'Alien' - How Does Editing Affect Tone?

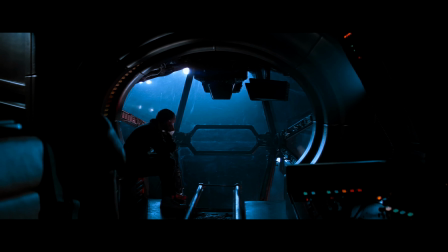[0:24]
Alien is one of the most beloved sci-fi films of the 20th century.
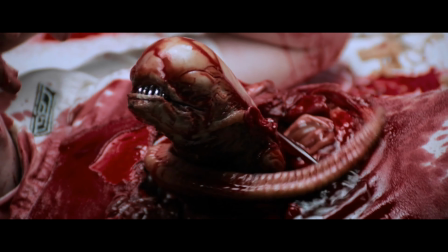[0:28]
It's been widely referenced and parodied, with a lot of the iconography in the film becoming shorthand in discussions of popular culture.
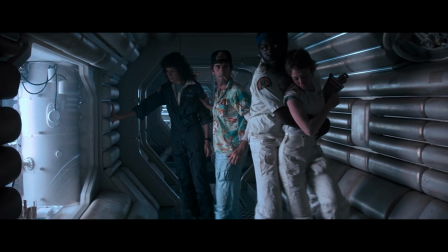[0:34]
In short, it's a great film, but I feel that a lot of the actual creation of the film isn't talked about as much as it should.
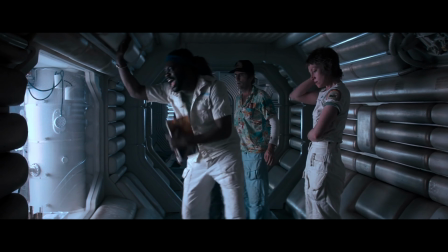[0:41]
Which is a shame, as there's a lot to talk about, including shot composition, sound design, art design, and today's topic, editing.
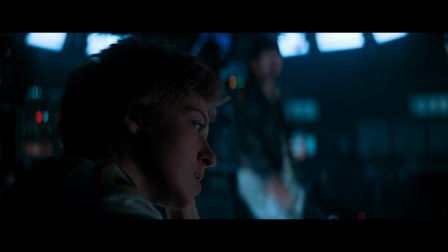[0:49]
This will be a general overview highlighting moments of editing and how it affects the tone of the story.
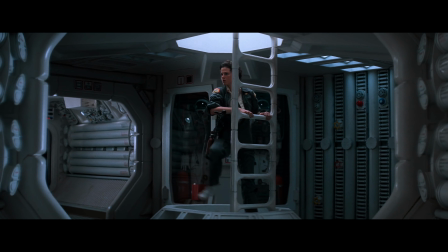[0:54]
I will be going chronologically throughout the narrative, but I won't be covering every single scene.
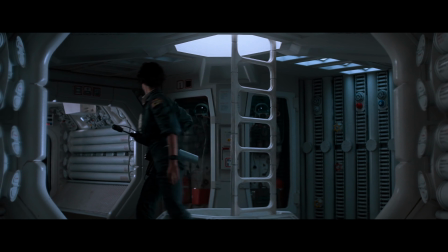[0:59]
I highly recommend watching the film before watching this video, as I'll be referring to the characters by name, and I'll be discussing the film on the assumption that you're familiar with it.
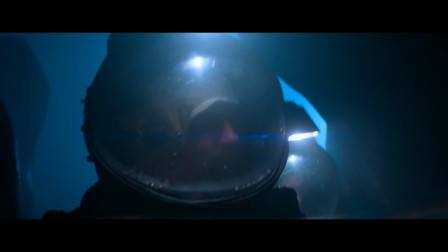[1:08]
I will also be using the theatrical cut of the film for this video. It's not because I prefer it over the director's cut, because I don't have any strong feeling for either.
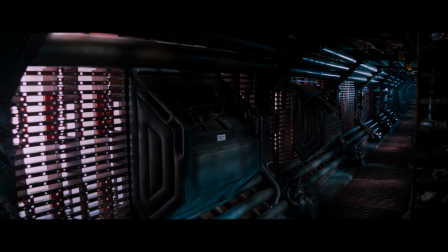[1:15]
A lot has been said about the film, from the stellar production design that gives the ship a real lived-in feeling,
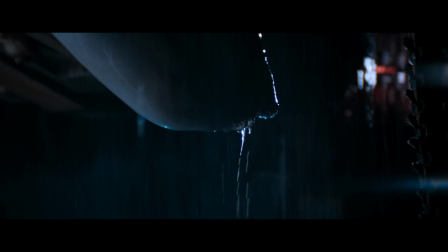[1:20]
to the alien itself and the components of its design that contribute to our psychosexual fears.
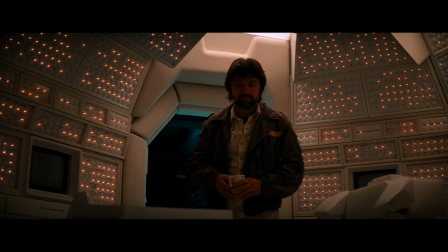[1:25]
With this video, I wanted to look at the film in a way that maybe says something that hasn't been said before, and will hopefully be entertaining and informative.
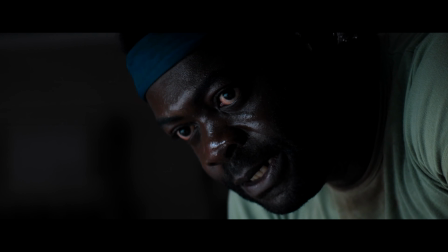[1:32]
Alien is a very interesting film because of how it's split into two very different pieces with distinct tones.
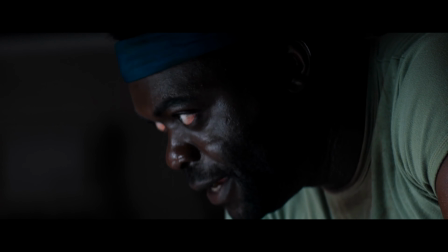[1:37]
The first section is a slow-moving science fiction epic, and then this happens.
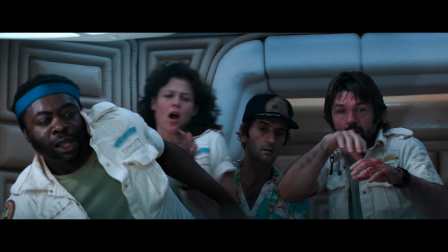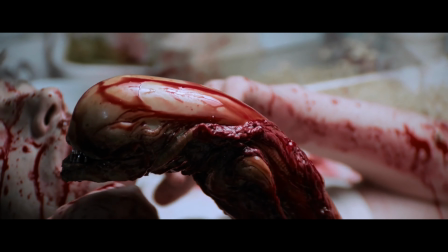[1:49]
With this, the film basically changes into an entirely different genre, which comes with its own stylistic choices.
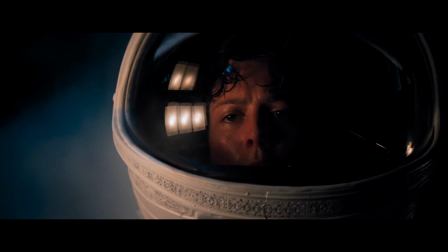[1:55]
From this moment, the film then becomes a tense slasher experience where we watch the titular alien hunt down and kill the crew one by one.
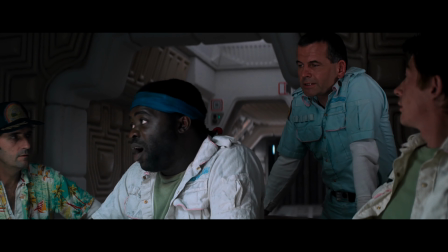[2:03]
Both genres in Alien can have preconceived ideas of visual language and styles of editing.
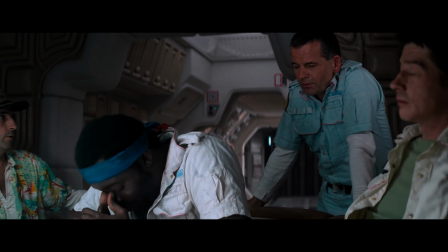[2:07]
For example, a horror film may use quick cuts to convey a sense of tension, or a drama film could use longer takes in order to convey the emotion of a scene.
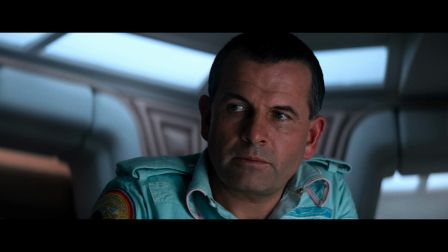[2:15]
Now, even though I described the first section as slow, I don't mean this as an insult.
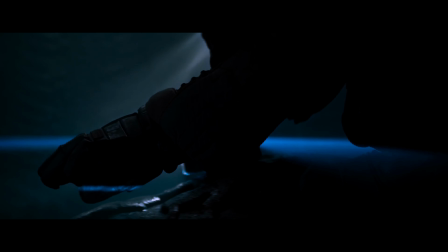[2:20]
Alien would feel very different without this first half, and if the time wasn't given to characterising the crew and their ship, the Nostromo, the second half wouldn't have the impact that it does.
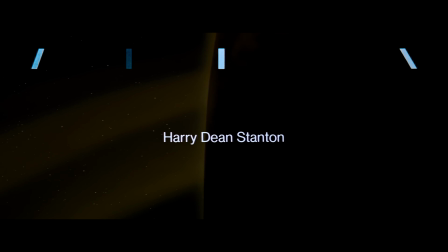[2:30]
The film opens on this very memorable title drop, where sections of the word alien slowly fade in against a backdrop of space.
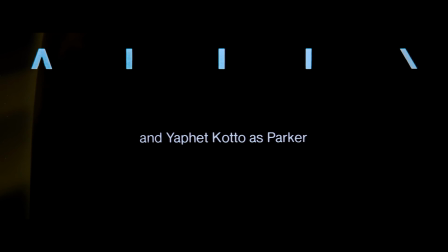[2:37]
I've always loved the vibe this creates.
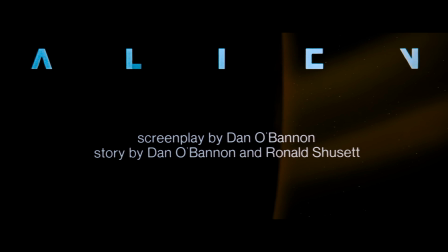[2:39]
It makes space seem less inviting or fun than something like the then recently released Star Wars, and the low hum of the background music makes it feel cold and empty. With another fade, the Nostromo is brought into view.
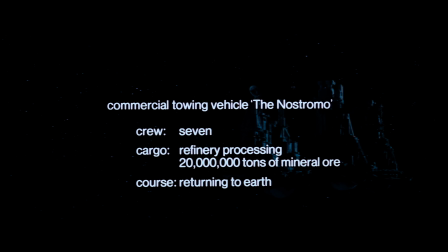[2:51]
A quick block of text gives information about who and what is on the ship. While this is a form of tell don't show, I think it's better this way because it gives us more time for characterisation and relationship building, which ultimately is always more important. It also helps to give context to the dialogue about shares when Parker and Brett bring this up later.
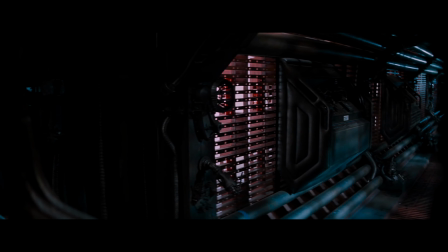[3:10]
We are shown some long takes with slow camera movement that bring us toward the cryopods where the crew are sleeping.
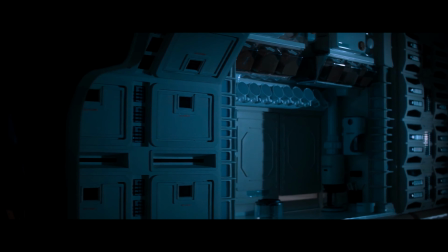[3:15]
These help to give us some geography and help the audience to get as familiar as possible with the environment like the crew are.
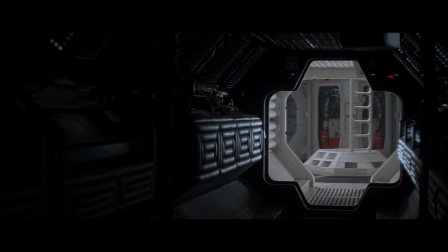[3:20]
The props on display also help to make the ship feel homely.
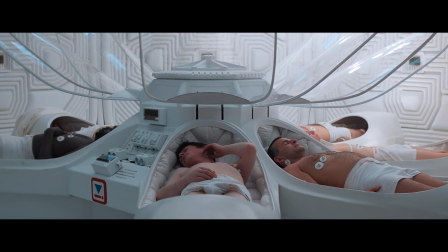[3:23]
As the crew wake from their pods, we get some slow fades that create quite a dreamlike atmosphere, which is apt since they're waking from a long sleep.
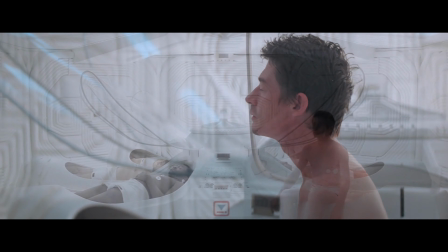[3:31]
This fades into another short one take where we see the crew interacting, which visually communicates their relationships with one another,
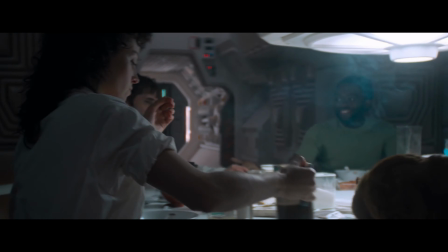[3:37]
like Brett and Parker laughing and joking, or Dallas watching them with a warm smile.
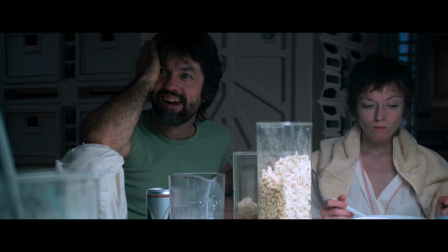[3:42]
Quick cuts are introduced when Parker mentions the share situation.
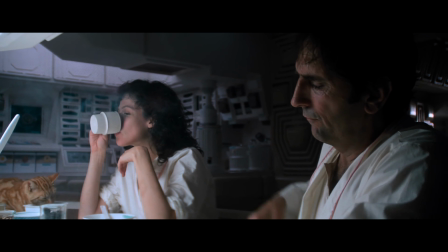[3:46]
Essentially, Brett and Parker are being paid less than the others, and these quick cuts show us that this is a point of contention between them and the others.
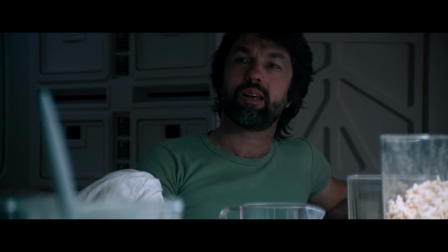[3:52]
Good visual storytelling like this helps get the point across and makes the moments later when the tension rises between them feel a bit more earned.
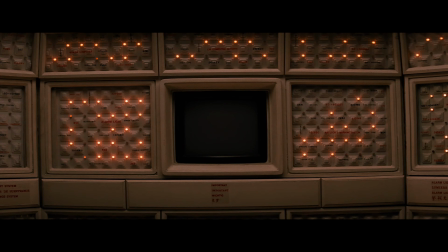[3:59]
Dallas goes to talk to the ship's computer named Mother,
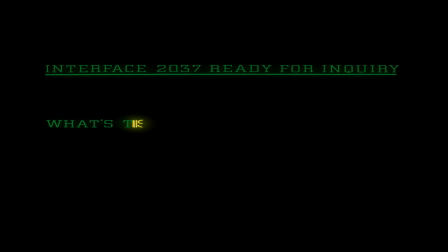[4:02]
and I've always felt that cutting between him typing to it and the mid-shot of him reading her reply makes it feel like an actual conversation between the two.
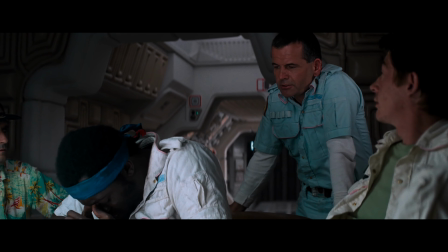[4:09]
After they receive the signal from the planet, Dallas, Ash and Parker are shown in close-up as three different viewpoints arguing over whether they should go down to the planet.
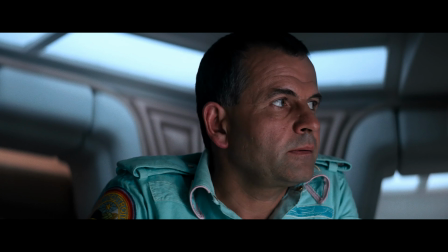[4:17]
Again, just these small moments where things are being strained and Ash's true motivation is teased very slightly.
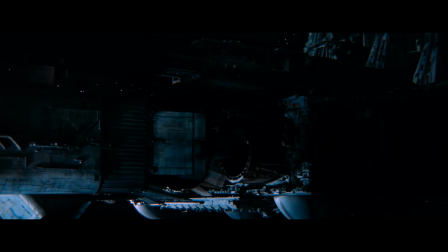[4:23]
A lot of time is taken in showing every step of the process where the shuttle detaches from the ship and flies down to the planet.
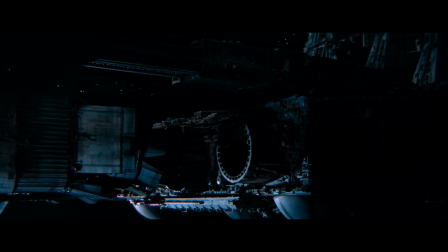[4:29]
This could have been edited down, but it's a great touch to make this technology feel more grounded,
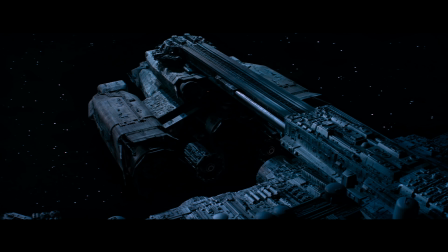[4:33]
and we now know for the final showdown when Ripley tries to detach the shuttle, it's a lengthy process that ratchets up the tension.
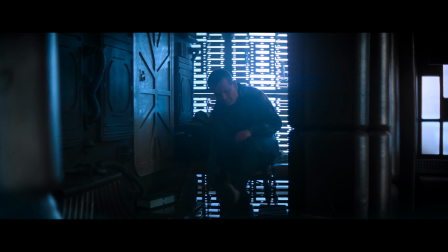[4:40]
An element I haven't talked about yet is the sound editing. There are long stretches where the only sounds we get are ambient noises from the ship and dialogue between the characters. However, when Kane, Lambert and Dallas go down to the planet, the atmosphere is filled with thick winds that make it hard for the characters to communicate.
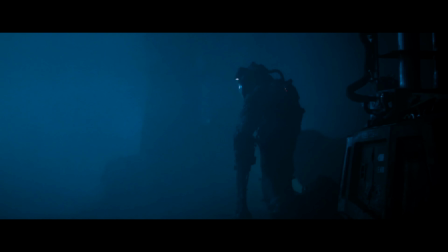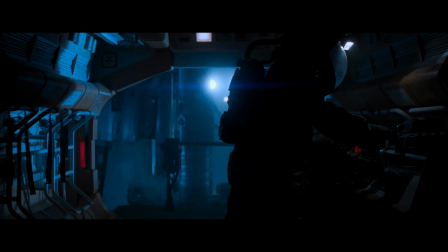[5:04]
This does die down in the soundscape, but it's an interesting way to highlight to the audience that this planet is immediately dangerous.
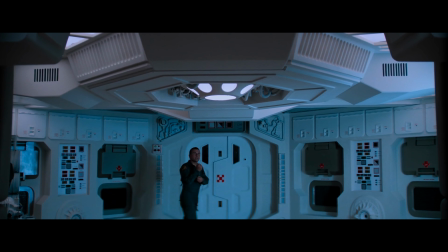[5:11]
A lot of directors wouldn't have the confidence to have a film spend long stretches in quiet, but like everything else in the first half, it's build up to when the shit starts to hit the fan.
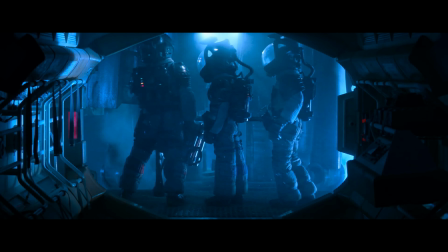[5:19]
The cuts between the outside where the storm is and relative quiet are also great at juxtaposing the levels of safety from both places.
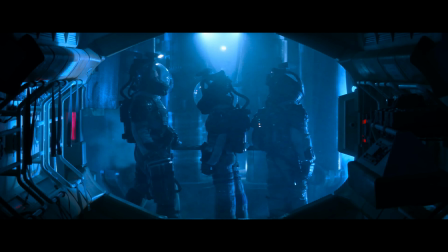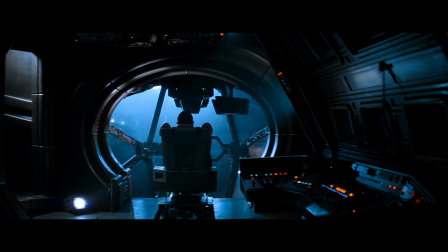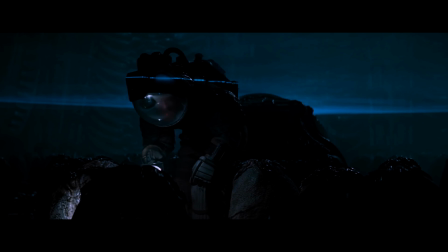[5:36]
The moment where Kane gets jumped by the facehugger is also a great little section that showcases some effective editing and shot composition.
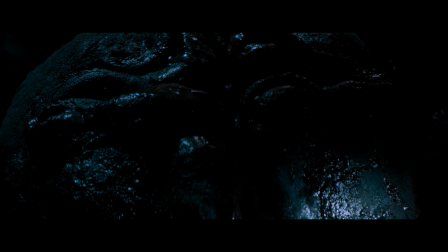[5:43]
The cuts between Kane looking at the egg and the close-up where you can see something writhing around inside help make you empathise with Kane.
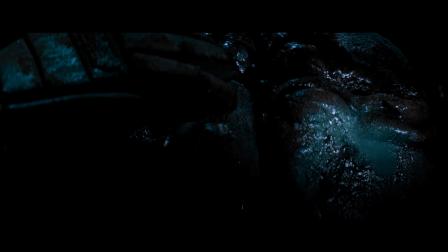[5:50]
Having them both in the frame as the egg opens, then the cut to another POV shot really drives the mystery and gives the moment the correct sort of pace.
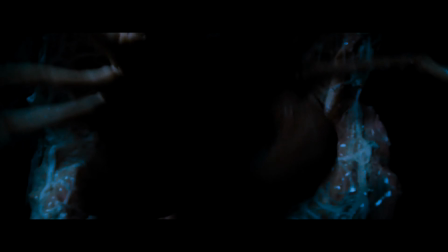[5:58]
Then the moment the facehugger attacks Kane is short and sudden with 3 shots cut in quick succession.
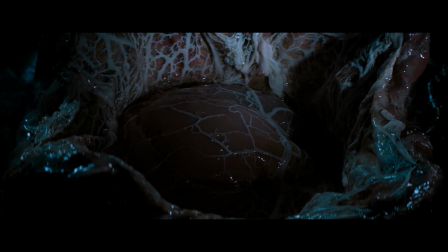[6:03]
It immediately shows the crew are in serious trouble,
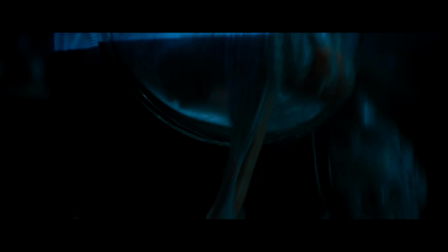[6:06]
and there's just enough visual information that you can piece together what happened for the proper reveal that's fully latched onto Kane's face.
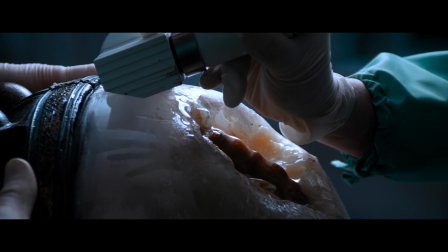[6:12]
The sequence revealing Kane's condition is also very well paced.
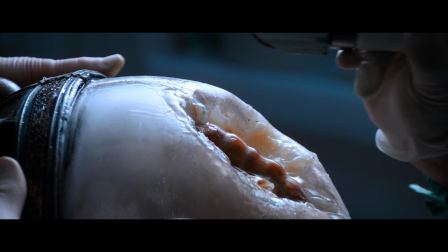[6:16]
Enough time is given for the audience to come up with ideas of what the creature is doing, as well as how it can be removed.
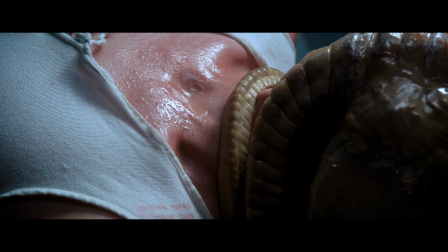[6:22]
Then each idea is worked through, such as trying to pull it off, leading to it constricting more, a beat to scan him before making the decision to try and cut it off.
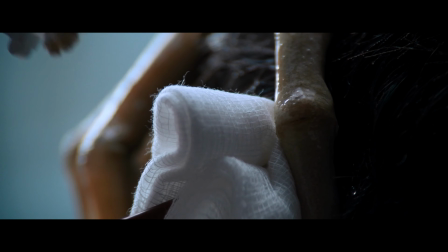[6:30]
All this slow, deliberate pacing through the editing helps to convey a lot of information that's important to the audience,
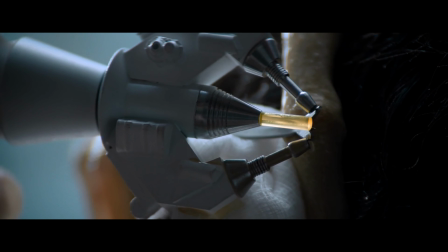[6:35]
like the alien's physiology and how it breeds, and also why their environment works against them by the acid blood eating through the hull.
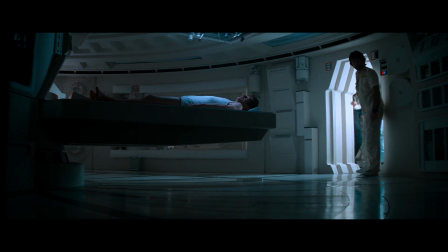[6:42]
Ash calls Ripley and Dallas to the medical bay as the aliens now come off of Kane, and this is where we start the shift to the horror elements of the story.
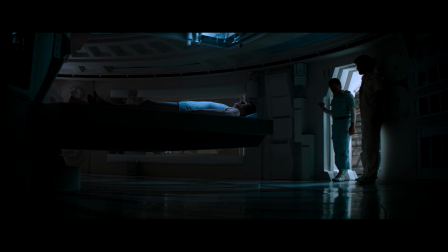[6:49]
The characters search for the facehugger, and we cut to each of them searching.
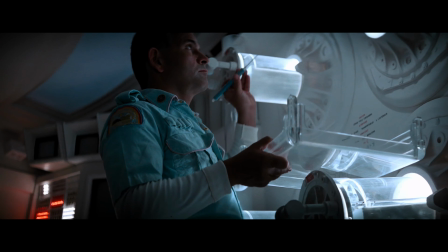[6:53]
The shots get faster as they look, leading to the moment the dead alien falls onto Ripley, which is probably the best scare in the film.
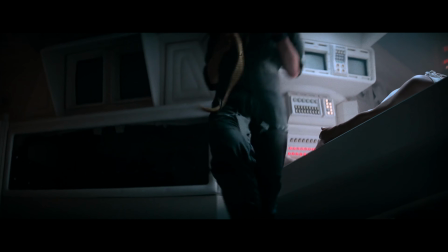[7:00]
It's a perfect distillation of that fear we feel when a spider disappears from our sight in a room.
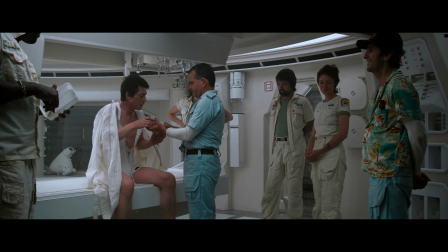[7:05]
When Kane wakes up, the film becomes a sort of ticking time bomb for a while. We know something has to happen, but not how.
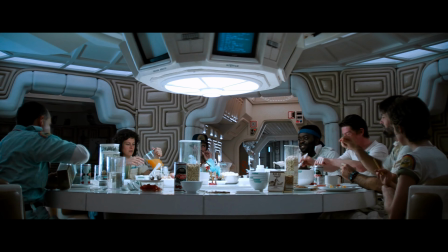[7:12]
We open another scene of the characters eating with a wide, which then cuts to a mid on Kane as he's obviously the one we're supposed to be watching.
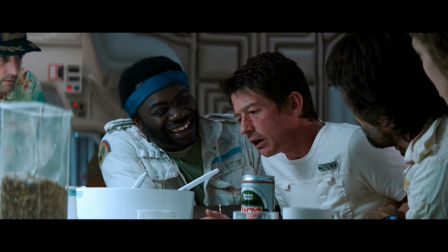[7:19]
As he begins to choke, the cuts get faster, building the tension.
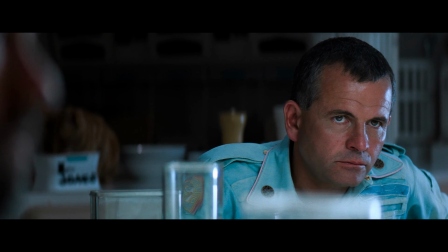[7:23]
There's a very interesting insert of Ash's face here, which in hindsight is him obviously being very interested in what the alien is doing to Kane's body.
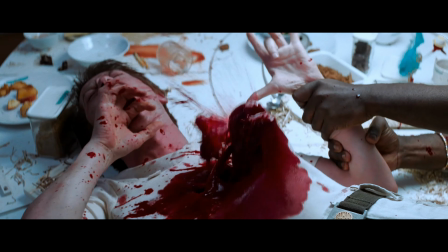[7:30]
As the alien pops out, there are multiple quick cuts. However, the focus is not really on the gore or on the alien first, as the camera lingers on the faces of the crew.
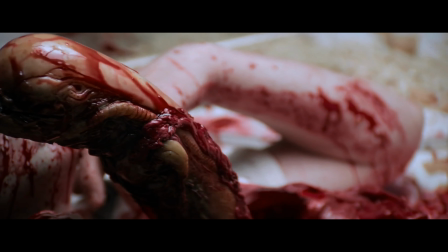[7:39]
I've always found this an interesting choice, as it highlights Scott's focus on character over spectacle.
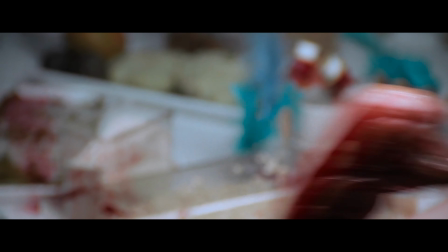[7:44]
It's more important what the characters are feeling and why they're feeling it, rather than on gore for gore's sake.
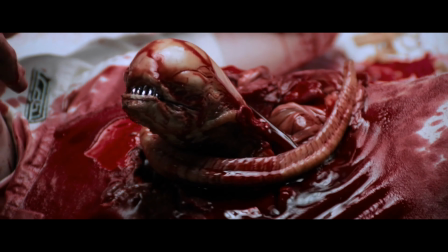[7:49]
Then the money shot of the baby xenomorph.
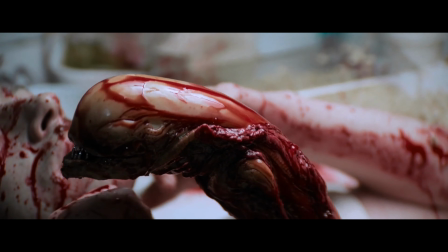[7:51]
We get a long good look at it before it runs off, and the characters stand in silence for a beat, which allows the horror of the moment to really sink in.
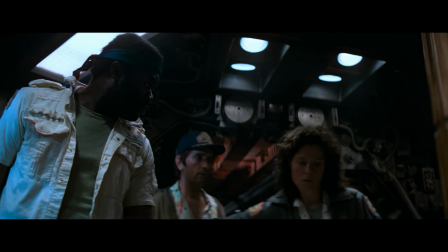[7:59]
We've now officially transitioned into the horror part of this horror film. From here, the score becomes more pronounced and plays a lot more.
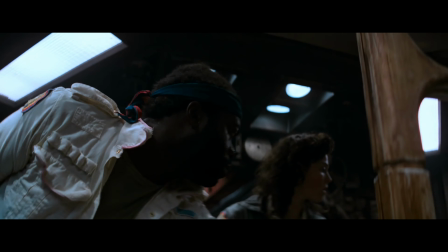[8:06]
The film's editing becomes quicker and more chaotic, and the pace becomes faster. The crew splits up to search for the alien, which they assume is still a small infant. We follow Brett, Parker and Ripley as they search a room.
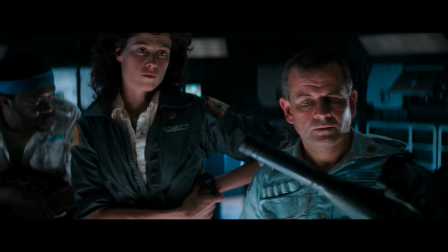[8:20]
Before this, Ripley was given the infamous motion sensor, which is a great tool for sound design as it makes a distinct whirring sound.
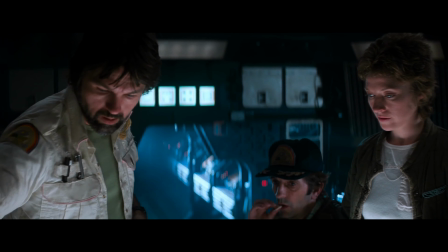[8:26]
The sequel Aliens would go on to give the sensor a louder pinging sound that ultimately works better, I feel.